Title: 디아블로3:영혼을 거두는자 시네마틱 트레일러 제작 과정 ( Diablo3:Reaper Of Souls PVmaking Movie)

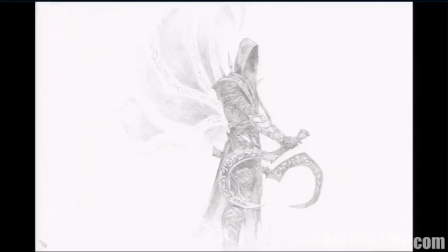Juris Council as Wisdom, which used to be Malthael's gig,
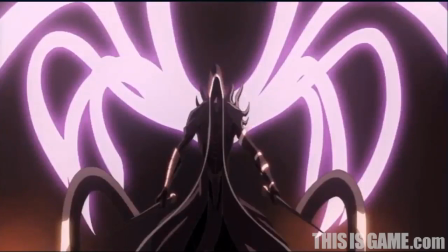but Malthael's been AWOL for a while, and something happened to him out there in the ether. He's come back with a decidedly different opinion of humanity. He's now this very evil, you know, kind of dark, icy, remorseless,
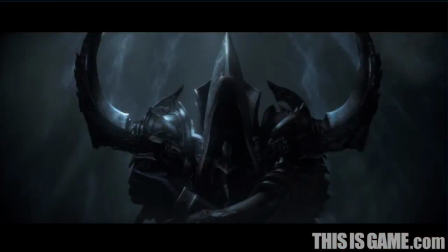rape-like character, and it took all our departments in cinematics to help bring those attributes to life.
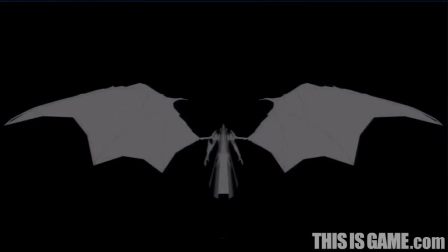So very challenging. Right after that, you know, we start creating the very simple geometry for 3D pre-visualization purpose.
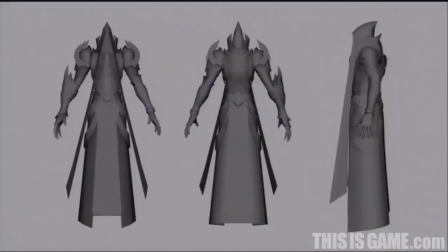As you can see here is very simple geometry. The goal is here is to lots of, you know, heart and soul into it.
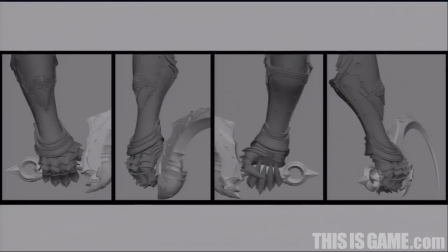Here's a little test and one of the many tests they have been doing for the make sure, you know, the Matthew looks not only good on steel, in steel, but also in motion. These little tasks to make sure like fingernails, all these little details.
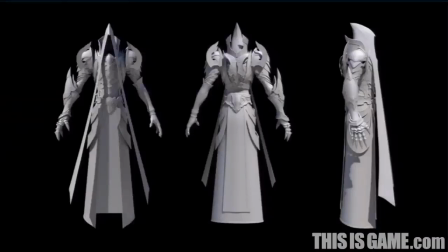So here's the final model. You know, Chong and Teo did a great job in terms of putting the details, make sure the character is as live as possible.
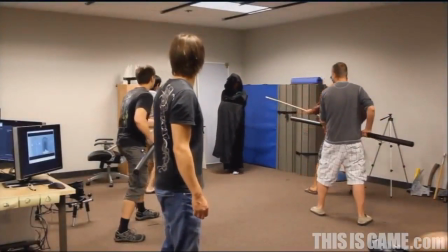Challenge because we wanted to make him interesting even though he had, you know, a lot of limitations like no face,
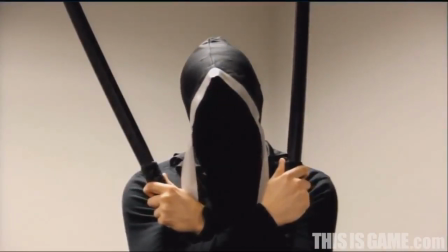you know, but the thing is people are naturally afraid of someone with no face and no emotions, you know, it's just like if someone's staring at you not saying anything.
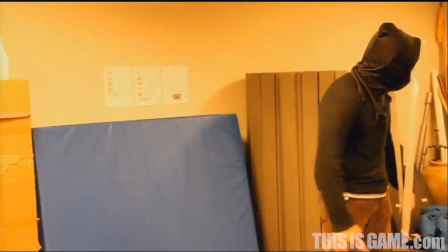That's really creepy, stop doing that. Very spooky. It just makes you feel very uneasy, so we really wanted to play that up, make Malphiel feel very unpredictable.
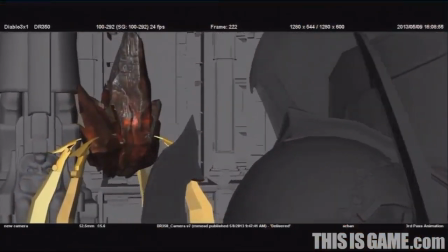So one minute he's very calm, and the next moment he's explosive.
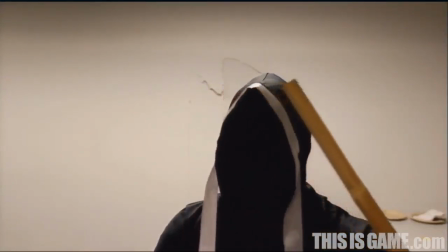So the costumes also helped us get into character, but they also helped give the actors the same limitations as our CG characters.
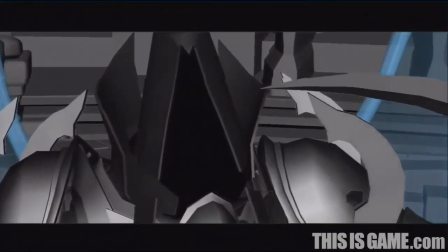We learned that the hood of Malthale was very important as far as establishing the head direction and communicating through body language.
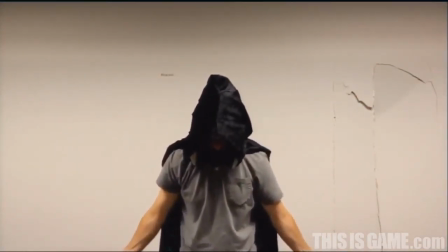Malthale also has a very interesting way of getting around. He floats above the ground. And to get this look, we really couldn't do it by ourselves.
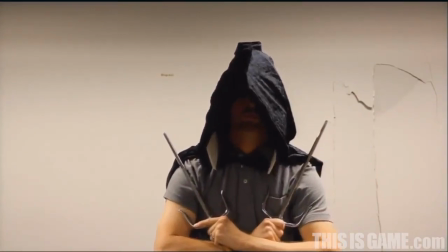We needed the help of our cloth and simulation team, really.
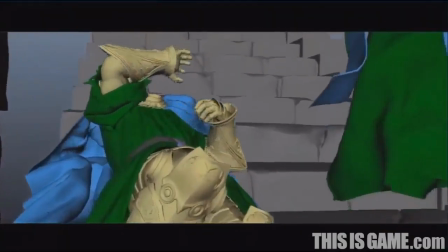So here's a great example of how animation team and the cloth simulation team work together,
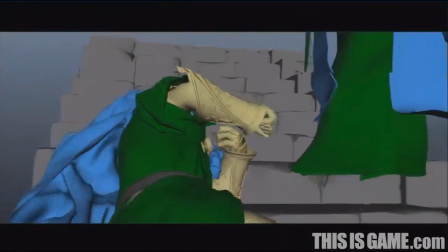integrate our workflow, and make the final character look of Maltheel, you know, all together. Here's the final cloth sim. And a really good simulation on Tyrael, too. Yeah.
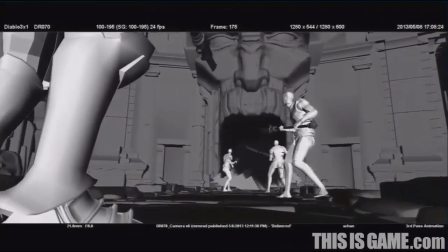And the cloth and simulation team, they did something else really great for the animation department on this show.
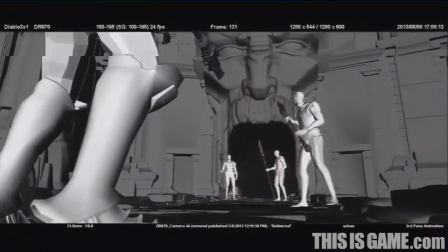They made us a new tool. In the beginning, beforehand, our characters would look like this, like the white characters with just the bones.
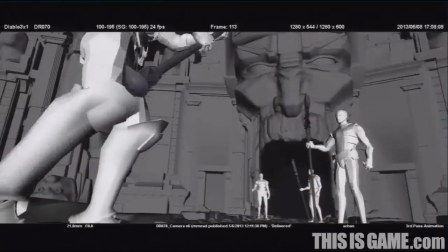Now they look like this, where we have the bones plus real-time feedback with the cloth on the characters in our scenes.
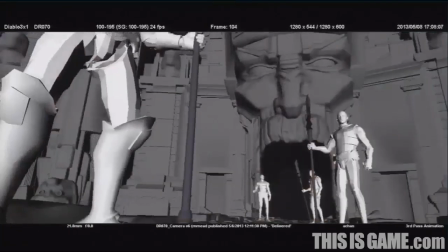Very helpful. It sped things up. We still have to give our assets over to Simulation. into that contraption.
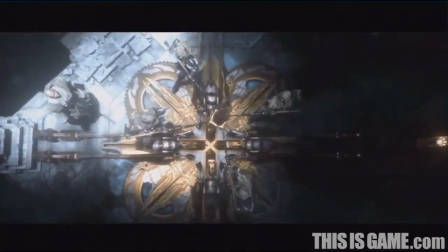When it's first locked into place and secure,
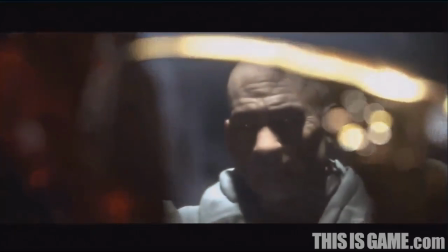check this out, the little look of, the sigh of relief on Tyrael's face.
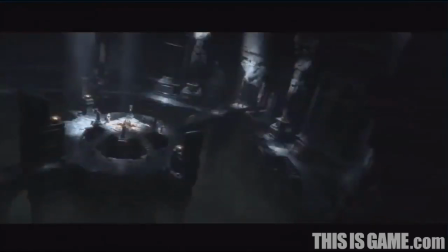It's just a very little thing, but it's something to indicate the intense pressure that this guy's been under,
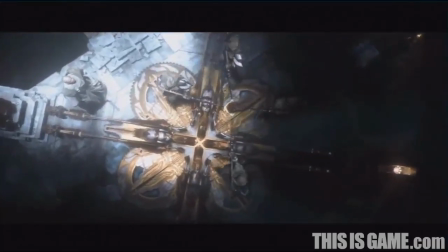and this weight that's lifted off his shoulders, albeit momentarily.
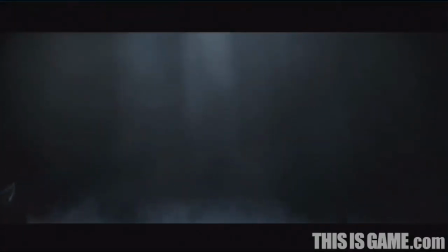Another little moment is like when Malfiel first slides out of the darkness, right? And he's very still and we're wondering what's he going to do building suspense.
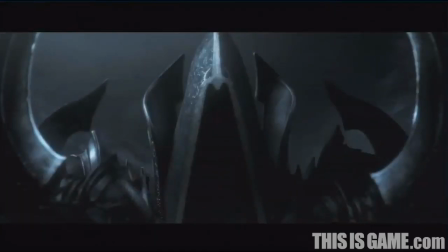And all he does at first is just cock his head very slightly to the side.
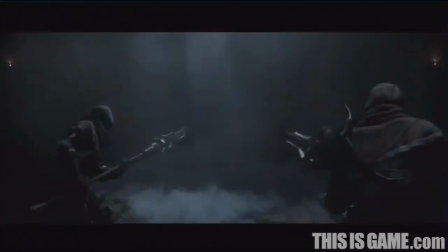And again,
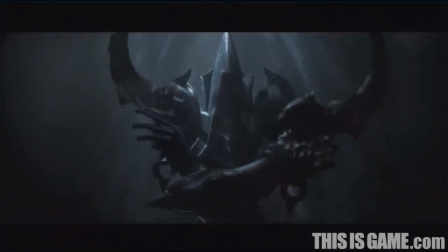it's just a little bit of business to suggest maybe an aloofness or maybe even the icy sort of idle.
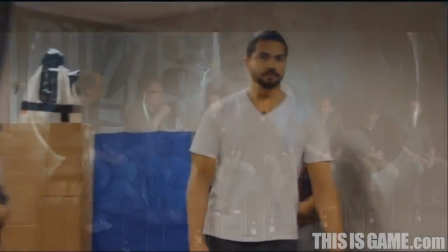It's live action.
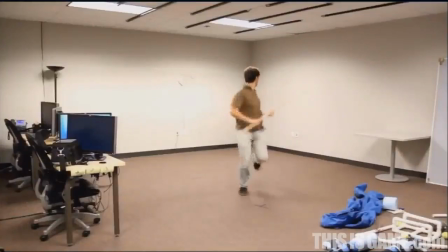We get everyone together in a room with props and costumes and we rehearse all these roles until Mark feels like we're getting somewhere.
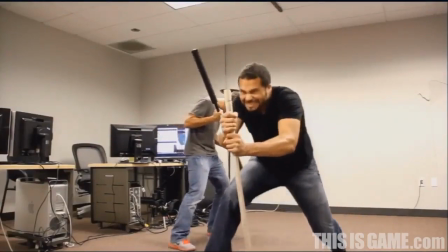Mark's right there watching the whole thing and acting himself. This is my favorite part of the whole process. Mark likes to make all the costumes too.
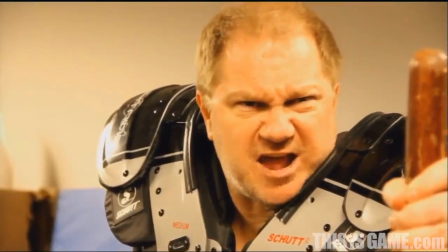You should have seen that panda costume. So, we really think with an artistic mindset first.